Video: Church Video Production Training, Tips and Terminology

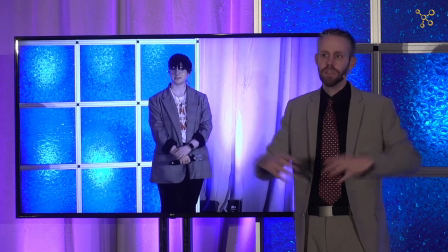This is also helpful if they're very animated with their hands, they make wide gestures and that sort of thing or if they're moving around you can use
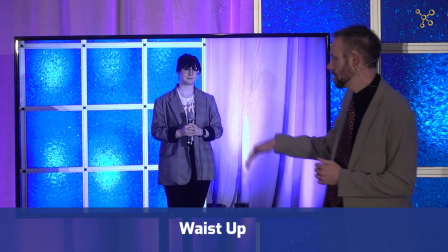the knees up shot the next one is waist up so this is be the waist up shot and he's going to adjust the headroom this is
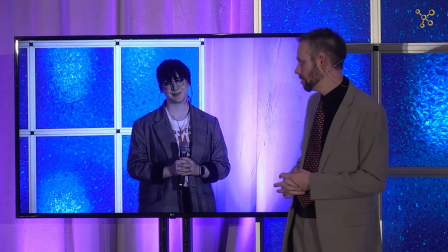kind of the standard go-to shot for your presenters you can see their hands but you can't see anything
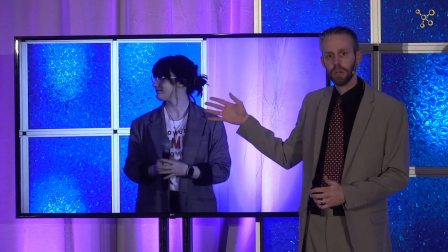below the waist but you can it also helps because you're zoomed in a little tighter on their face so you can see their facial expressions.
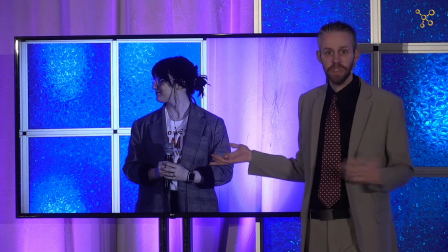This is probably 70% of the time you're going to be on a shot like this, the waist up shot.
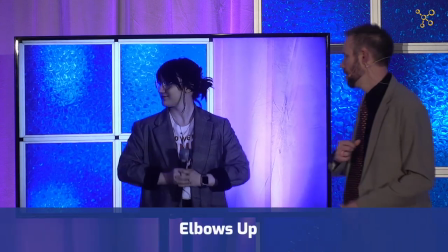Okay, the next one is elbows up, which is a little tighter. So you can see the bottom of the elbows are at the bottom of the frame.
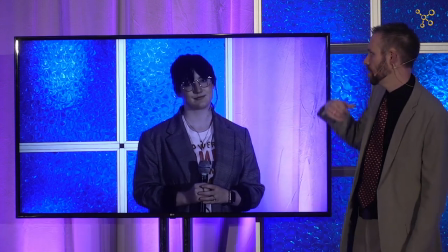And you would want to use this, and I would adjust the headroom, shrink that headroom just a little bit, Tim.
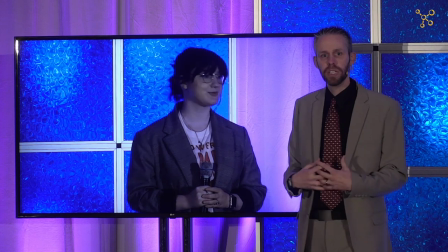You would use this to really portray the emotion that the speaker is presenting.
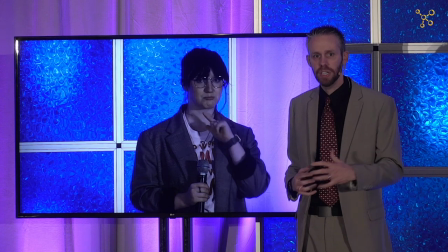So if they're crying or laughing or very intense,
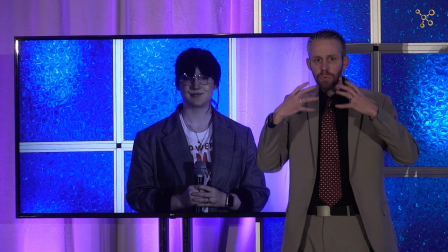if they're like they're telling the story and you want to really portray what's going on with their facial expressions,
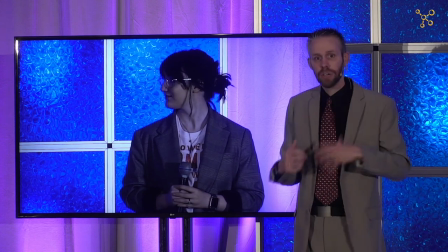you would use this elbows up shot to again to accurately portray what's happening on the stage.
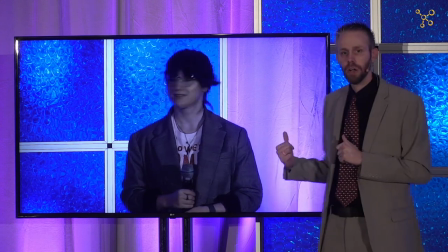Okay, Tim, I'm going to get you to zoom out and we're going to talk about what's called looking room.
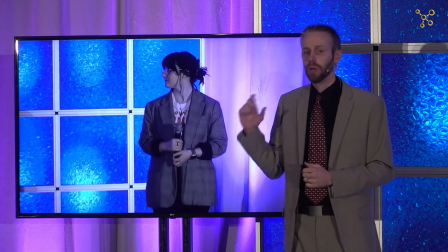So we talked about headroom. As a general rule, headroom should always be less more less than it is more looking
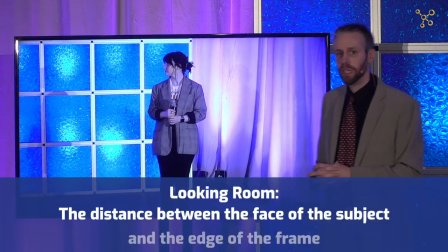room is the distance between the where the person is looking
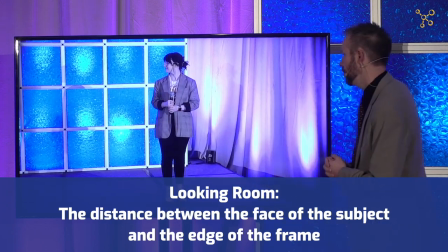to the edge of the frame so Julia if you will turn to your right the
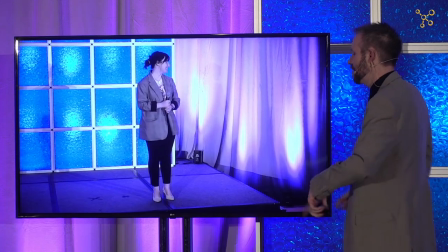other right turn over I actually face the face me yep there
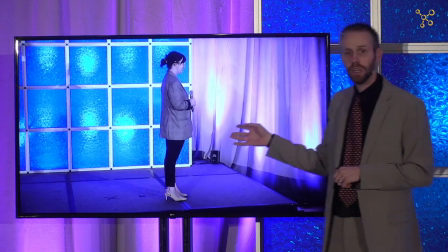you go oh yep just like that so this is what looking room is used on a side angle shot so if you have a camera that's on
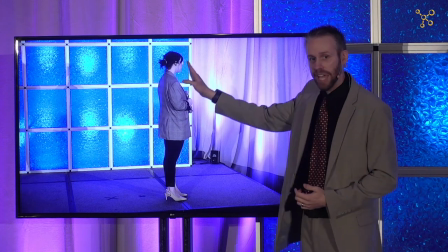the side you can see that the looking room is the edge from the edge of her face to the edge of the screen.
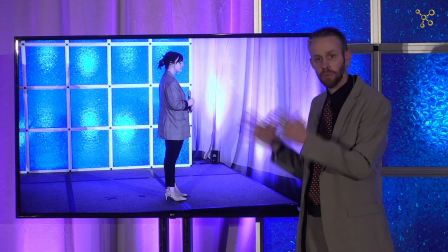This is where the rule of thirds comes into play.
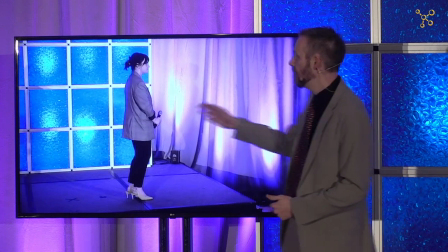As a general rule, you want the looking room to be set, yes exactly Tim, so that she's on the left, so she's looking here.
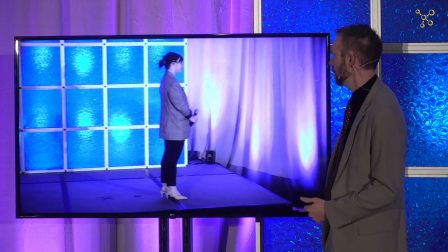Otherwise, so put her actually on the right of the rule of thirds. So if she's on the right, all of this space behind her is wasted.
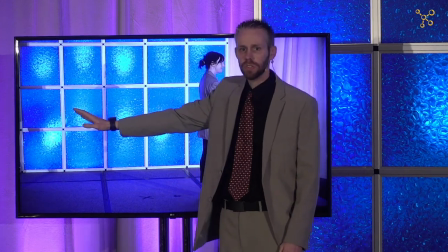Nothing's happening here, and there's no reason to show this to the audience. But if we put her on the left now,
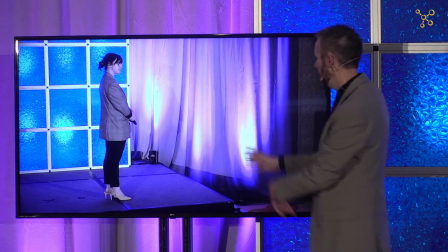this shot is a good shot because oftentimes you can get the audience here in this,
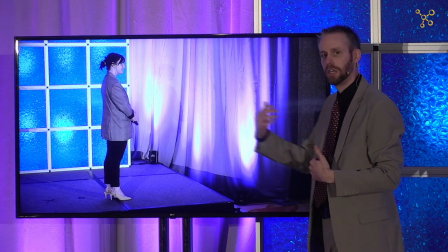and so you can see on video that she's communicating to the audience from this side. So now do a 180, Julia, and turn all the way around. Yes.
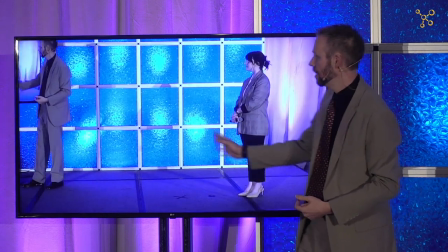So now if it's if it's on the left side, she's gonna be in the thirds here, and she's you've got the looking room, what she's looking at.
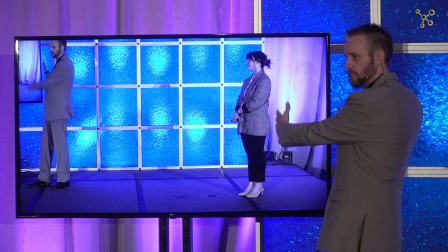Okay, this everything back here should be smaller. Everything here should be a lot wider.
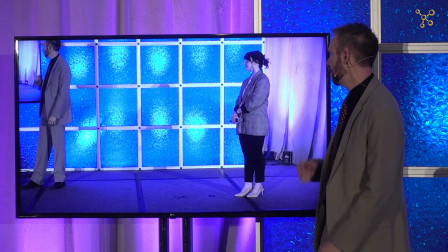Okay, one other thing. So Julia faced the front now, and you can zoom in a little tighter.
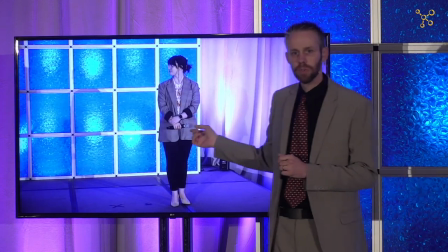Just do a head-to-toe shot for her. So one other thing about looking room is if the subject is moving a lot,
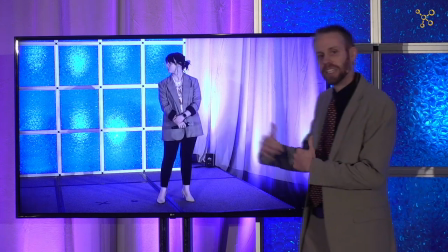you want to sort of anticipate the direction that they're going
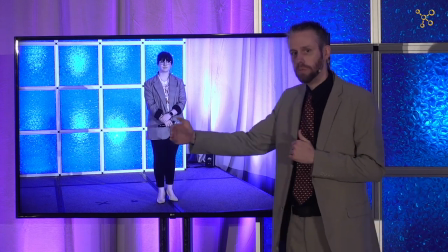and make sure that their looking room as they're moving is plenty.
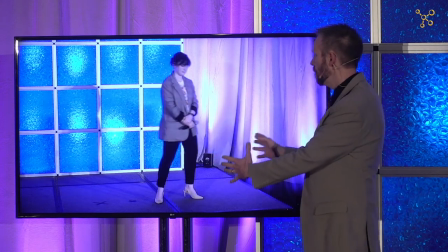So if she moves to the left, you're going to move the camera, but actually you're going to be ahead of her when you're moving.
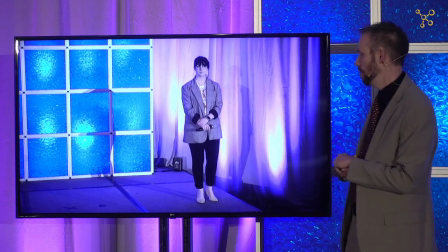So let's actually do a knees up shot for this, Tim. So here's knees up and adjust that headroom.
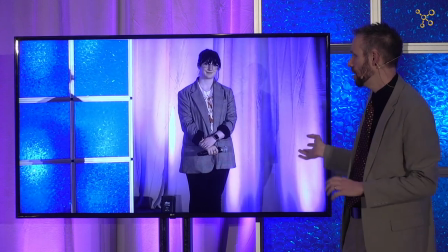Okay, so now let's say she moves to the right.
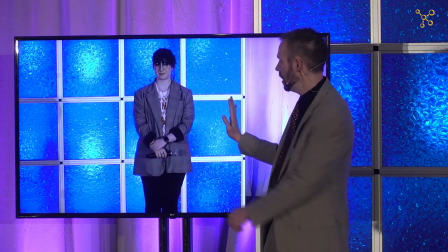When she moves to the right you're going to move that camera with her but you want to try to keep her in the right third because she's
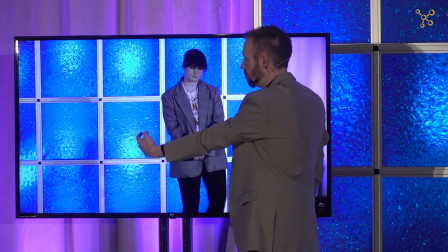looking this way she's moving this way right and then if she decides to change direction you're going to overcompensate and yes and as she's moving so
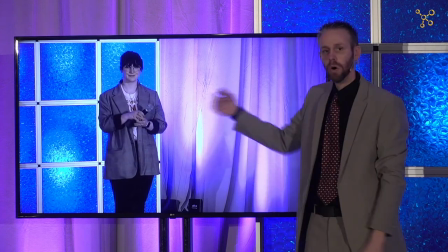you anticipate the movements that she's making again you don't want her to walk out of the frame if she walks out of the frame
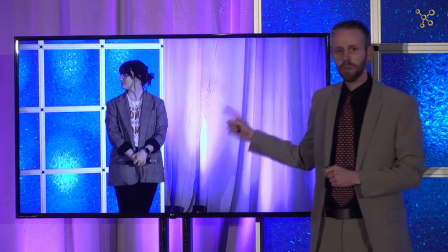they can't see what's what's going on okay so let's do a waist up shot with Julia now and just center her in the frame.